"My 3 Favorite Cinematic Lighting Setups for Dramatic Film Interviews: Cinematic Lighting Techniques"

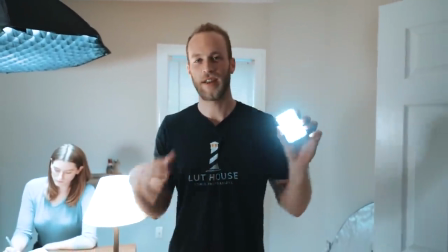Thank you sir. So this right here is another Aputure product. This is the Aputure ALM9.
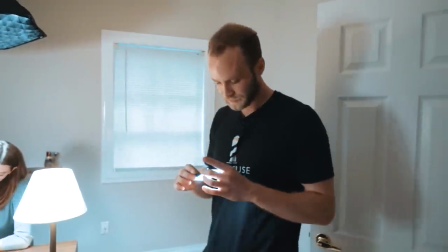This right here is again just another simple easy light. This right here is a little diffusion piece.
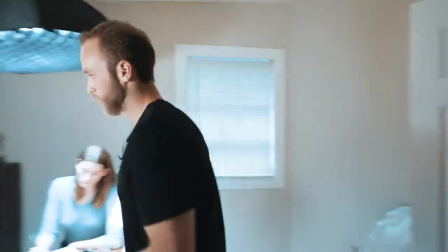So I've got that right there. Actually real quick I'm going to hop over here to my kit.
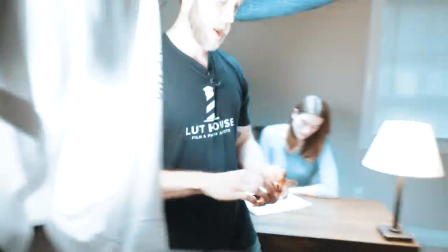This comes with the kit as well. so I'm going to add this little gel right here for it again just to fit our scene more
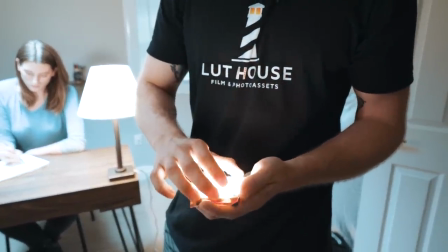because we're going for a warm warm vibe here and it's all about the vibe baby
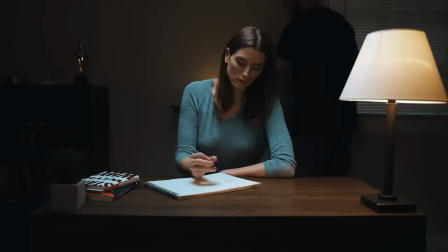so we're going to throw this in the back just like that let's
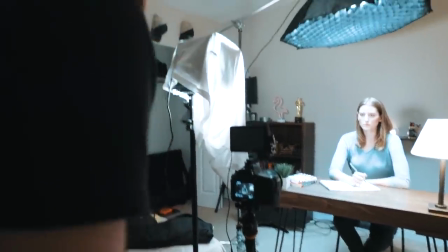see if we can get it to stand there we go very very subtle and simple but it just adds a little bit of lighting there and the back to separator.
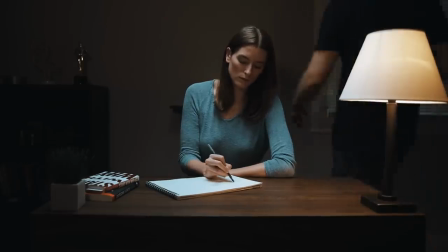Again, we can remove that light and you guys can see the difference there.
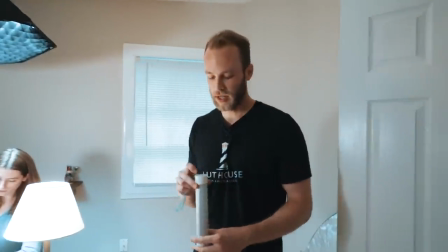So the light's gone. We can see the difference. Then another option here, this is again just another simple LED tube light I have.
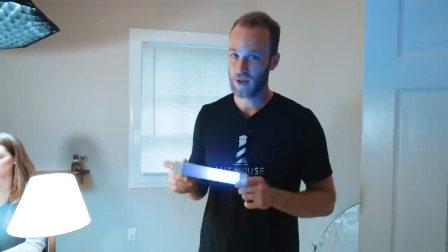I'll give it a little more. This right here is a fun little effect. Obviously this doesn't go quite with the vibe.
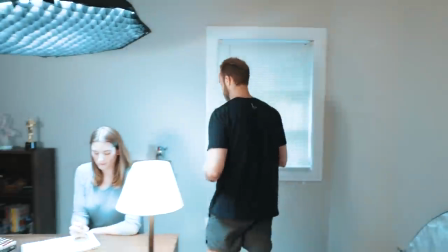So we're just going to give a little bit of power. So what I would do,
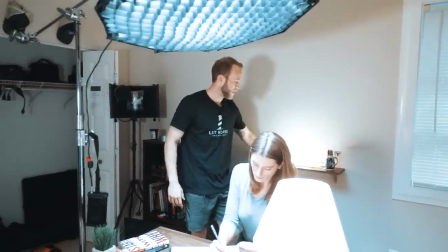obviously I'm not going to be this locked in right now but I would add this in here just so we can get a little bit more
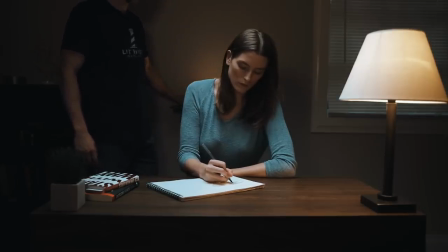again to fit that vibe warm orange feeling and again to help
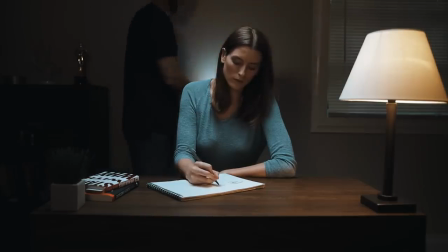separate her from the background hey it's actually pretty good I
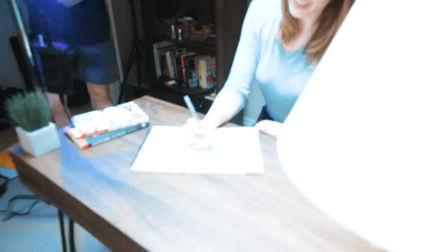like what you got going on there all right you guys that's it that's
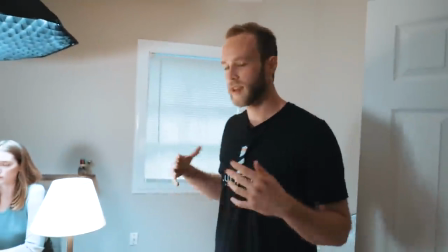a lighting setup number two how to do a nice cinematic dramatic look here for an interview
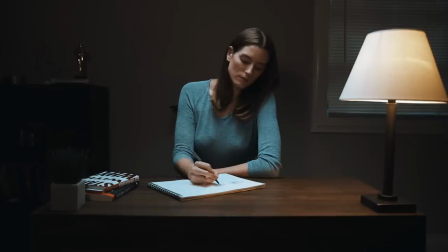Again, these are all being shot straight on just so I can give you more of the overall image and look. So I'm shooting it straight on and wide. We're shooting at about 28mm. Just because I want to show you the whole kind of setting and space, obviously you could have a second B cam coming in.
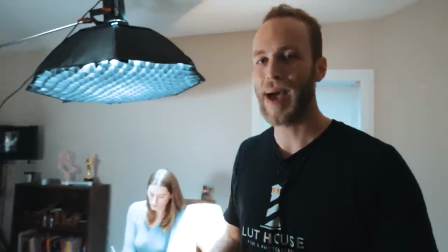And what I would suggest is always shooting shadow side. It's going to give more of a dramatic look, but we're going to go ahead and jump into look number three. This is definitely one of my favorites. and this is going to be for a extremely dark look all right y'all so we're going into lighting setup number three again this is for a very very dramatic edgy look here
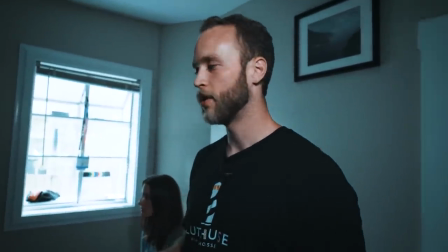so what we're going to do is we're going to start with our top-down
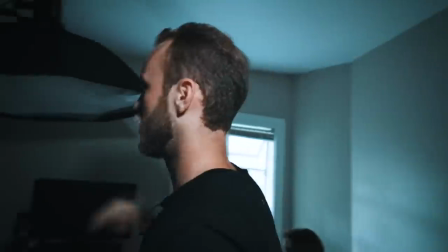look stop the fan there make sure we don't get anything hit to
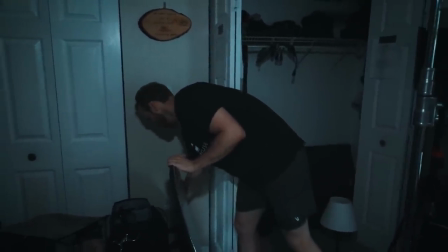pull these both out here okay move
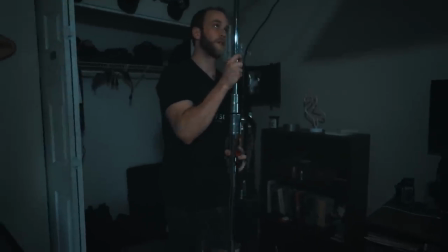this
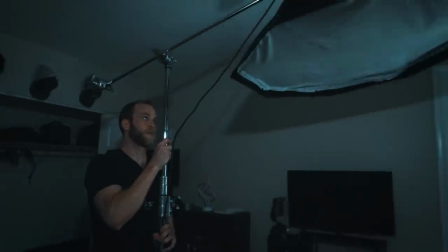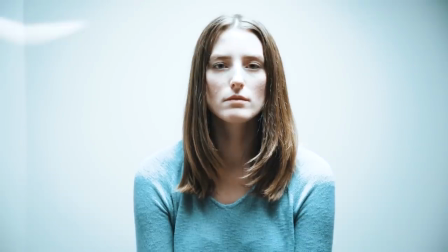striking top down light set up okay
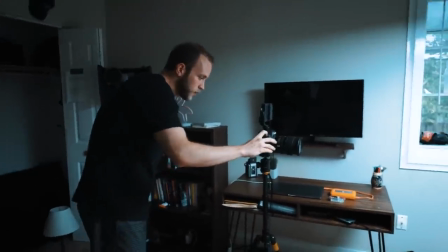so that looks pretty good obviously I'm bring the
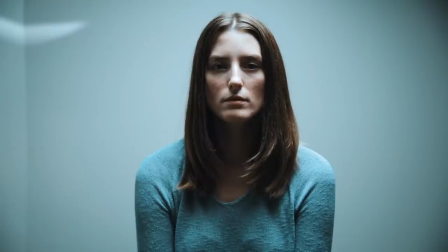ISO down about 400 right there I like that it looks good looks clean we got a slight issue here so we've got a
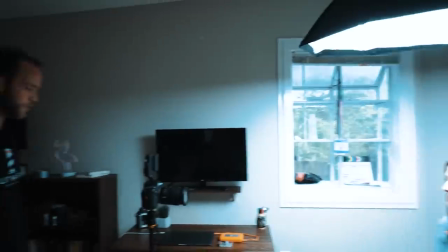bunch of ambient light coming in the windows open we do not want that that
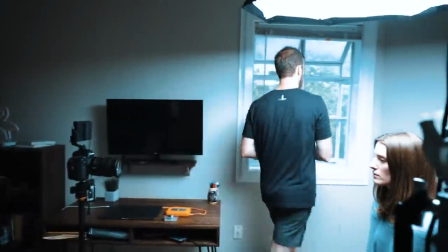does not help for a dramatic look so we're going to bring this window down